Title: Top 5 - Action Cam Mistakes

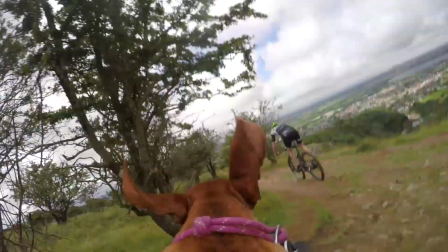These days, everyone and his dog has an action camera, and they're getting easier and easier to use.
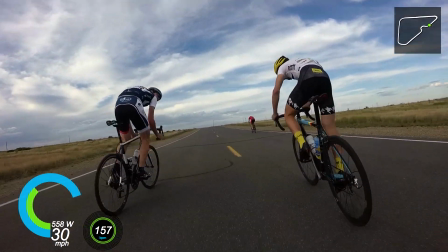There are pitfalls though, so here's our top 5 mistakes you'll want to avoid.
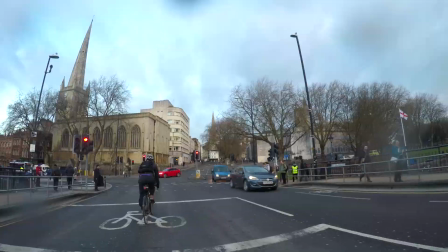If you just want to record your commute for shaming dangerous road users, then do whatever works.
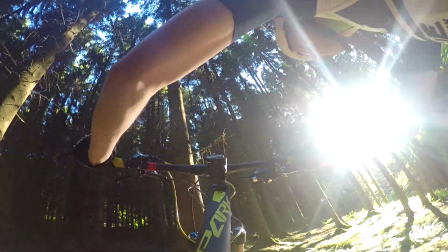If sick edits are your thing, then you're going to want a few different angles to keep things interesting.
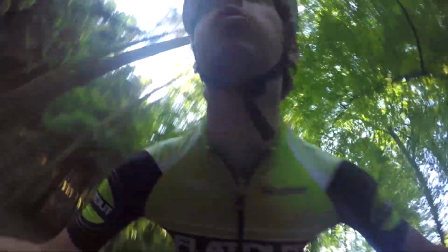Invest in some mounts, and spend time finding out what works for the riding you do.
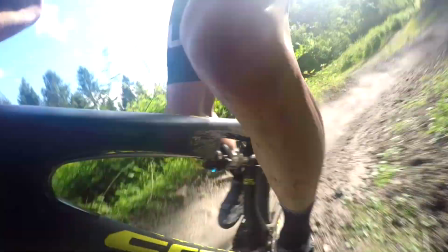Handlebar and helmet mounts could result in a boring, shaky or slow-looking account of your epic riding skills.
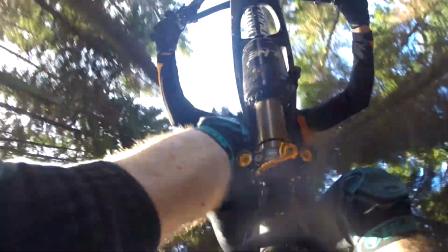We'd recommend a chest mount for nearly any rider, and being able to attach your camera to different parts of your frame is really important too.
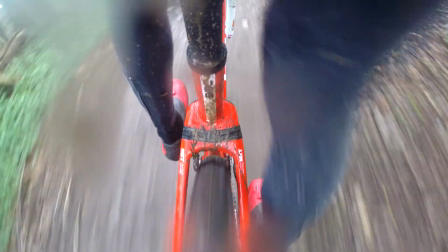Rain, mud and wildlife droppings have featured in more action camera shots than your distorted,
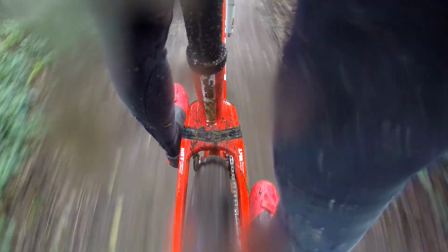confused face has, with the main difference being that once they're there, they usually stick around and ruin the whole shot.
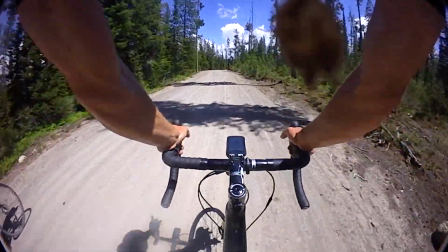A tiny spot of the stuff on the right part of the lens can translate into a huge area of the final image,
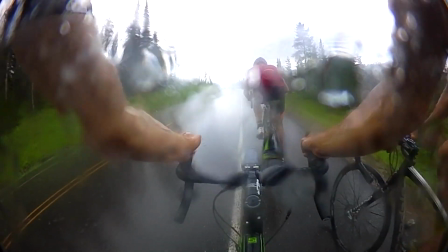so it's critical that you check and clean as often as possible. If it's just rain, then we'd recommend giving the lens a lick to get it clean.
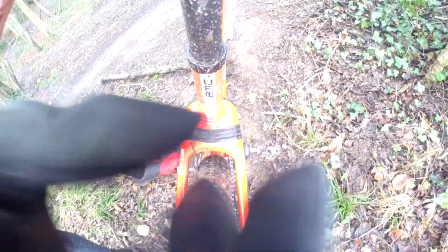If there's stuff you don't want to lick, then a quick wipe of the jersey should get the job done too.
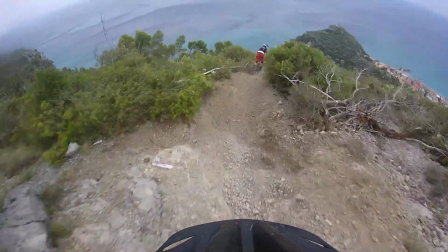If you haven't bought your camera yet, then prepare to be confronted with a lifetime's worth of hyperbole, buzzwords and outright lies.
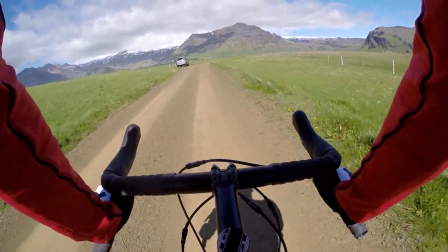Mainly, you're going to hear about resolution.
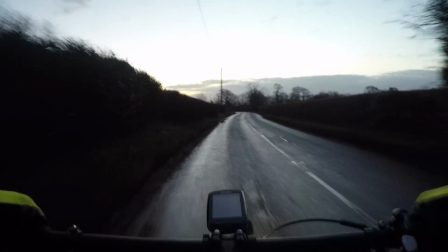But the fact is, there are 4K cameras out there that put out far worse footage than some older 1080p models.
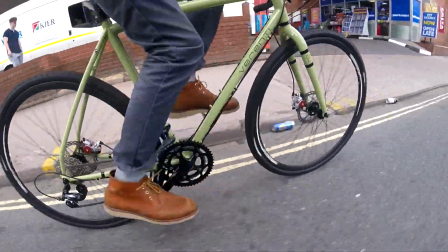That's because resolution may be the easiest thing to market a product on, but it's not the most important when it comes to picking a camera.
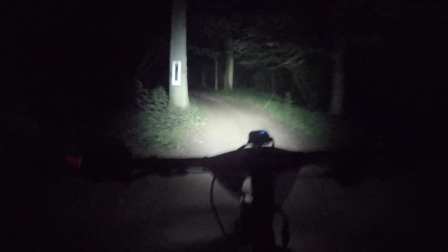That'll depend on how, where and when you're riding. The sensor if it's dark, the processor if it's shaky, the battery life if it's cold,
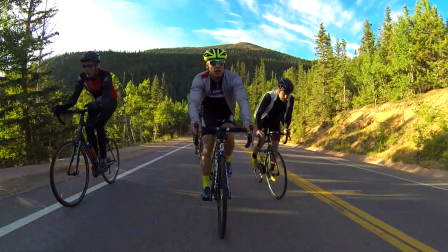the lens if it's slow and detailed, but almost never the resolution. Action cameras have tiny lenses, which means they can't gather as much light per second as a bigger camera.
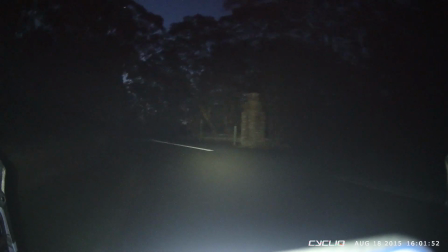Instead, they'll achieve a correct exposure by either boosting sensor sensitivity or slowing down the shutter speed.
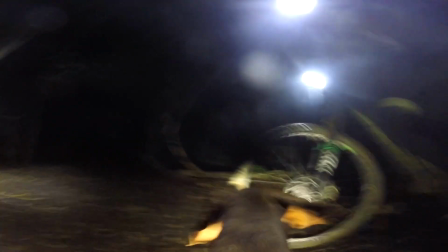A slower shutter will blur fast motion and more sensitivity will increase noise.
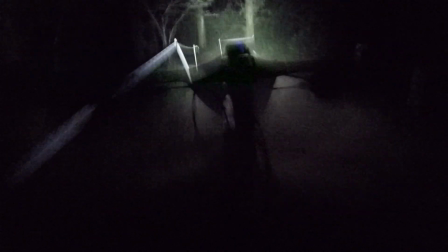Neither of these is a good thing.
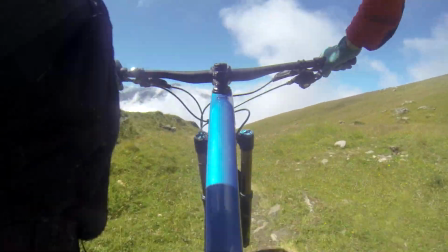If you already have your camera set up sensibly, then the only solution to excessive noise or blurring is to try and spend as much time as possible in good light.
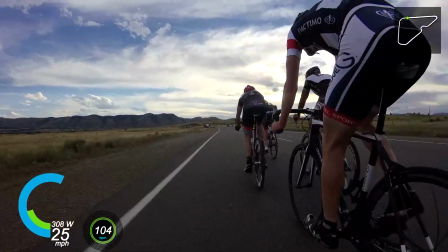Speaking of camera set up, here's a mistake you absolutely need to avoid.
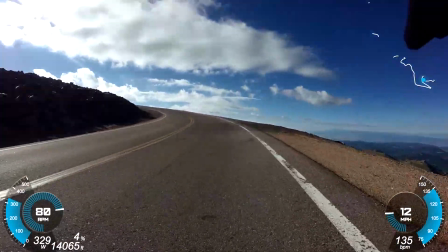Your action camera can probably shoot high frame rate video, by which we mean anything above 30 frames per second,
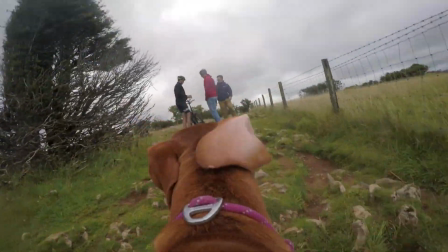to allow for slow-mo playback, but the last thing you want to do is set and forget.
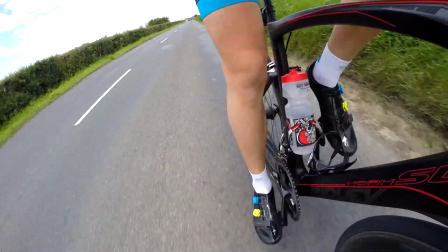Firstly, you'll chew through more memory space, but that's a minor problem compared with the extra sensor noise you'll end up with.
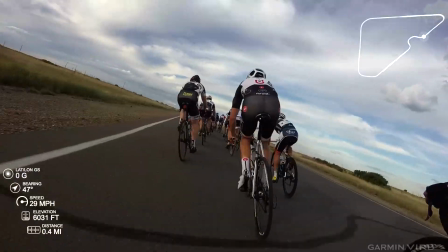Higher frame rate means faster shutter speed, so unless you're riding in great light,
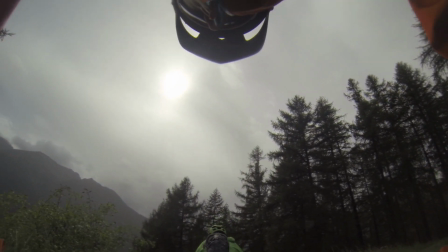your camera is going to have to crank its gain right off the scale, or just underexpose everything.
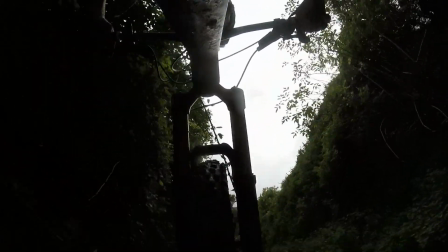As before, neither of these is a good thing.
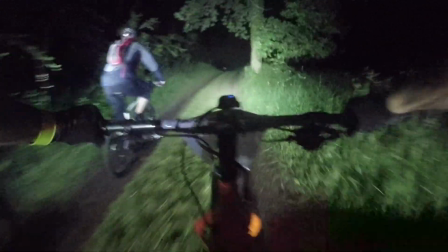Some cameras have auto low light modes to throttle down the frame rate in the dark, but But we reckon you're better off just thinking ahead and setting your frame rate manually.
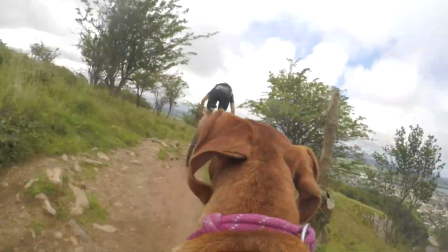Hi, if there's plenty of light and you might want some slow-mo, 30 frames per second the rest of the time.